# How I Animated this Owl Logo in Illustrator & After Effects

Thanks to Envato Elements for sponsoring this video. For more information, check the affiliate link in the description. In this video, I'm going to share the process of creating this logo animation by using Illustrator and After Effects. It's not going to be a step-by-step tutorial, but rather a breakdown that includes a time-lapse, some tips and tricks along the way, and I'll tell you about the tools I use that help speed up my workflow.
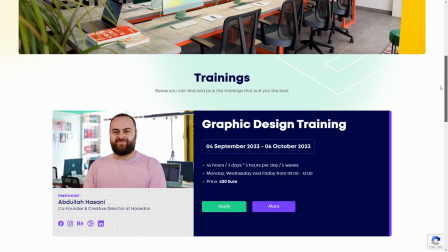0:25 The logo is from an academy based in Pristina, the capital of Kosovo, that offers in-person courses for graphic, motion, and web design.
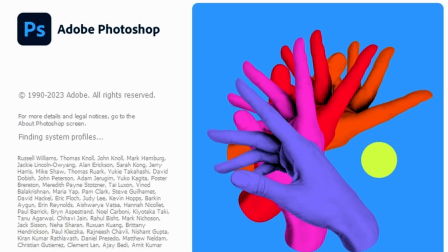0:34 If you're interested, you can check them out through the links in the description. So after analyzing the logo, I opened up Photoshop and started creating a rough storyboard.
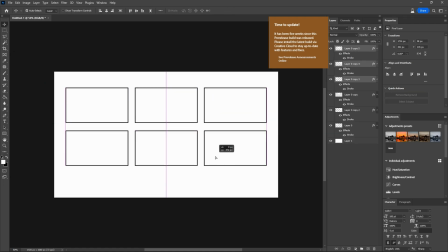0:42 At this stage, I'm not worried about making it look pretty, just as long as it conveys the idea.
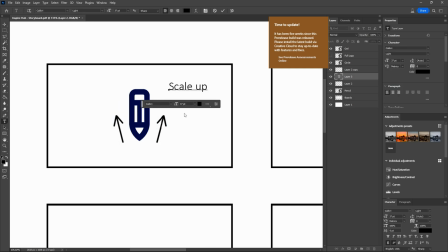0:47 The concept I came up with was as follows. The pencil would shoot upwards and spin around, drawing the bottom letters as well as the line on the side,
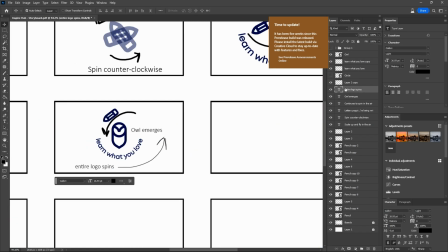0:55 and then the owl would appear and make the entire logo spin as a reference to how owls tend to look upside down.
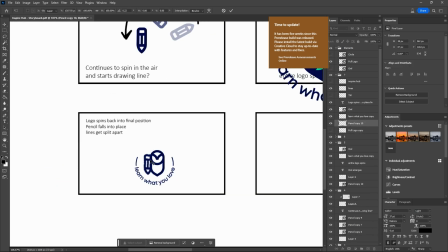1:02 In the meantime, merging the icon elements together and finally have the upper letters come in.
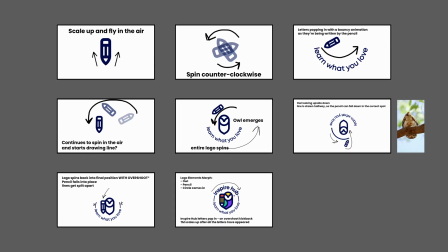1:08 Originally, this was the idea I settled for, but you'll see in the end why I decided to scrap a certain portion of the animation.
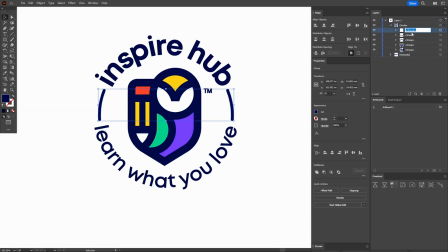1:15 It was then time to import the logo in Illustrator and set it up in a way that would make it easy for me to achieve the animation concept.
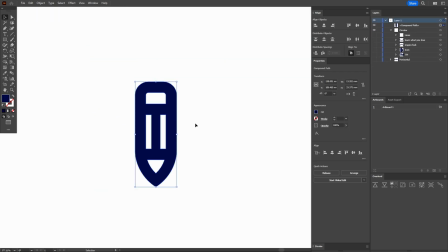1:22 I split the pencil in its own shape, sliced one half, mirrored it to the other side and then merged both of them to get this symmetrical pencil shape.
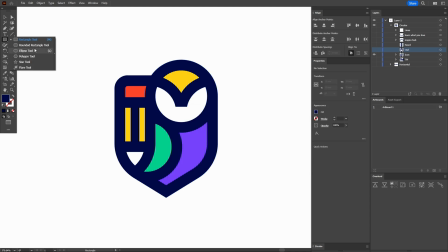1:30 I did the same for the owl and also created a separate shape for the circle.
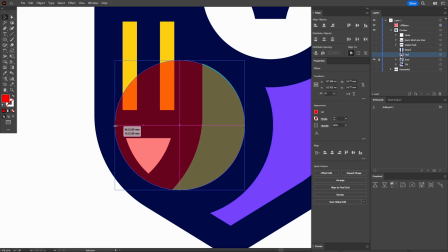1:34 I used the scale tool and set the anchor point to a spot that would make it easy for me to match the scale to the original shape.
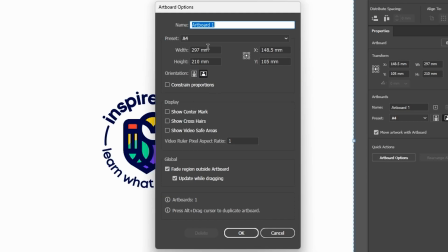1:41 After organizing the layers, I set the artboard size to full HD resolution,
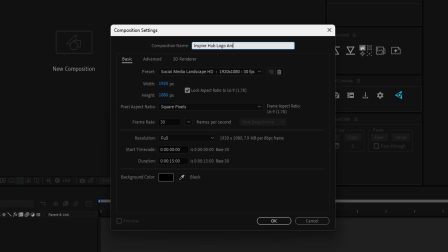1:46 scaled everything up and then made sure to have a comp open in After Effects with the same resolution and finally
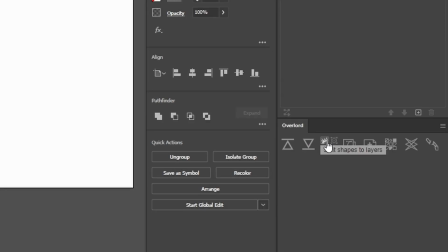1:52 used Overlord to send the shapes over with the split shapes to layers option checked so each layer would come in
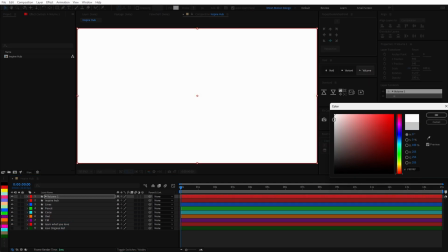1:58 separately. I then added a background with an off-white color so my eyes wouldn't burn.
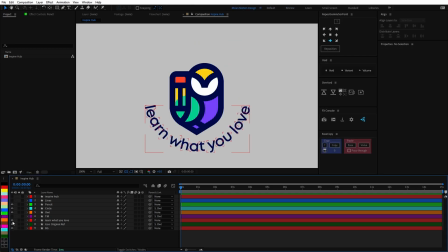2:03 I hid everything I didn't need so I could then focus on the pencil animation first.
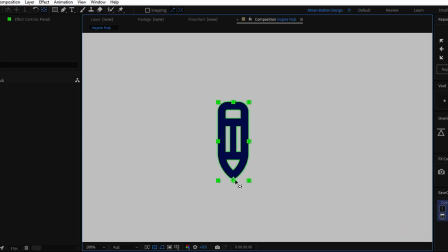2:08 You can hit Y to bring up the anchor point tool and then hold ctrl to snap it to any spot you want.
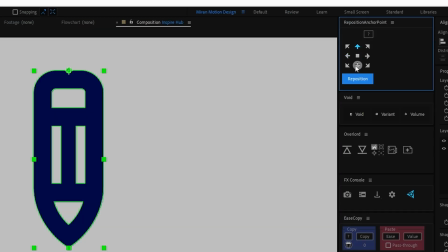2:13 I like to use the free reposition anchor point script which has nine custom positions for quickly moving the anchor point of a layer or even multiple layers.
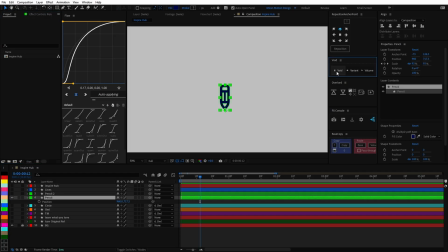2:22 For the most part, I've been using Void, a free plugin from Battleaxe that replaces nulls, solids, and adjustment layers with shape layers to keep the project clean from those pesky solids.
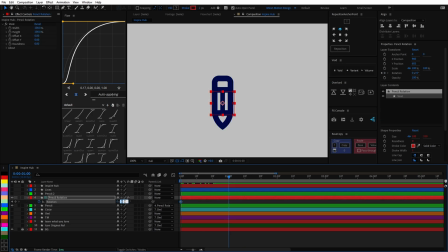2:33 For animation, I usually use multiple null objects,
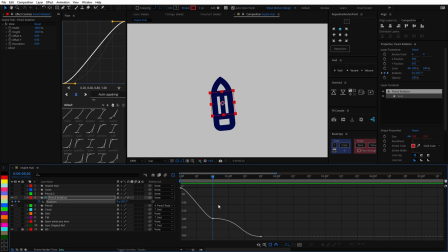2:36 that way I can break up each section by using them as parents to make it easier for me to achieve the desired animation. First, I start by setting the poses, so to say, with linear keyframes and then move them around to figure out the timing. In this case I had the pencil scale up from its bottom point and then had it rotate in place before then animating the
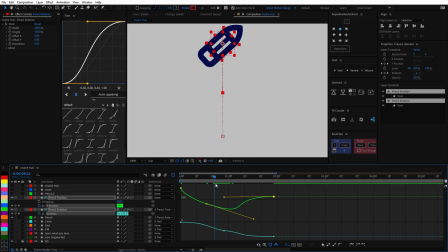2:56 position on a different null object by separating the x and y dimensions so I could work with the value graph.
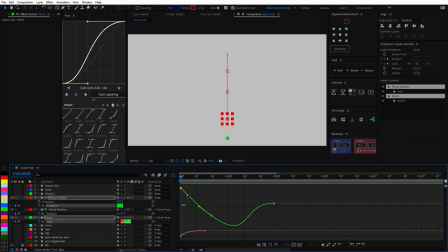3:02 For controlling the easing of keyframes I used the graph editor in combination with the paid extension Flow.
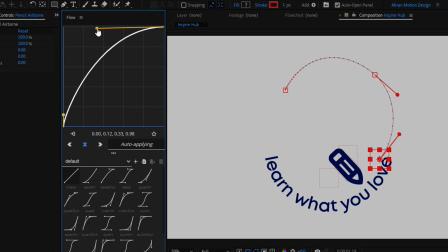3:08 I find Flow to be quite efficient and I can even save custom presets to quickly try out different looks.
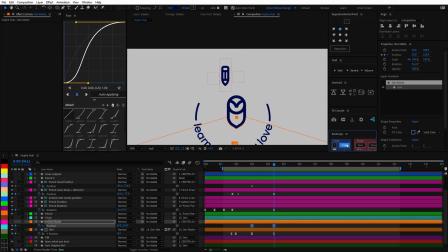3:14 Another tool I use when dealing with keyframes is ease copy which allows you to copy the value or easing from one keyframe to another.
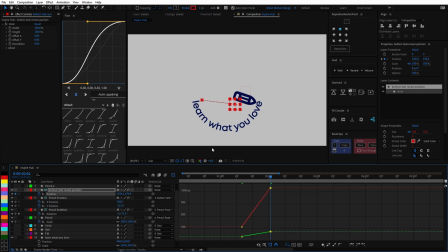3:22 I then re-enabled the bottom letters as I continued to animate the pencil to move in an arc so I could have it correctly point towards the letter that it was currently writing.
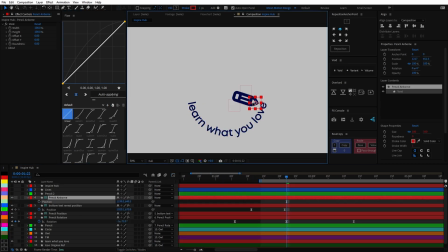3:31 For the second airborne part, I once again used another null object to carry that movement.
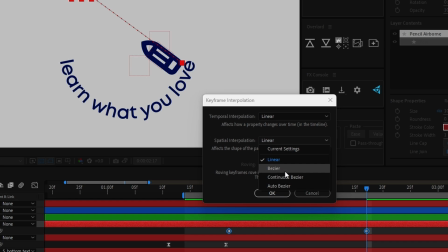3:36 To create a curved path you need to right click on your keyframes, go to keyframe interpolation, under spatial interpolation choose continuous bezier.
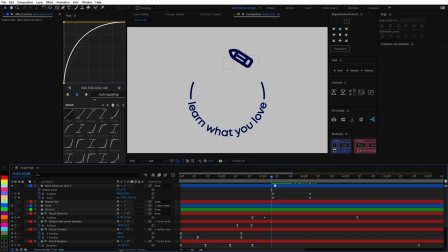3:44 I then brought in the two lines on the side.
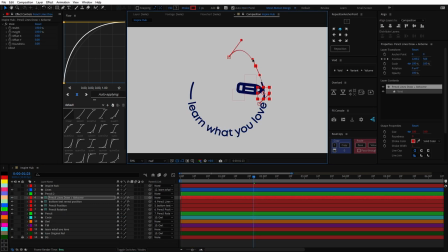3:46 At first I was trying to have the tip of the pencil be perfectly in line so it seemed like it was drawing it but that was causing problems with
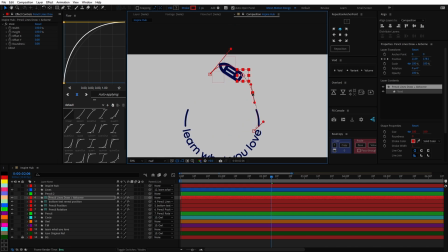3:53 the arc being unnatural so I later scrapped that idea and had the pencil offset a little bit just like it is with the bottom letters in order to get a more natural movement.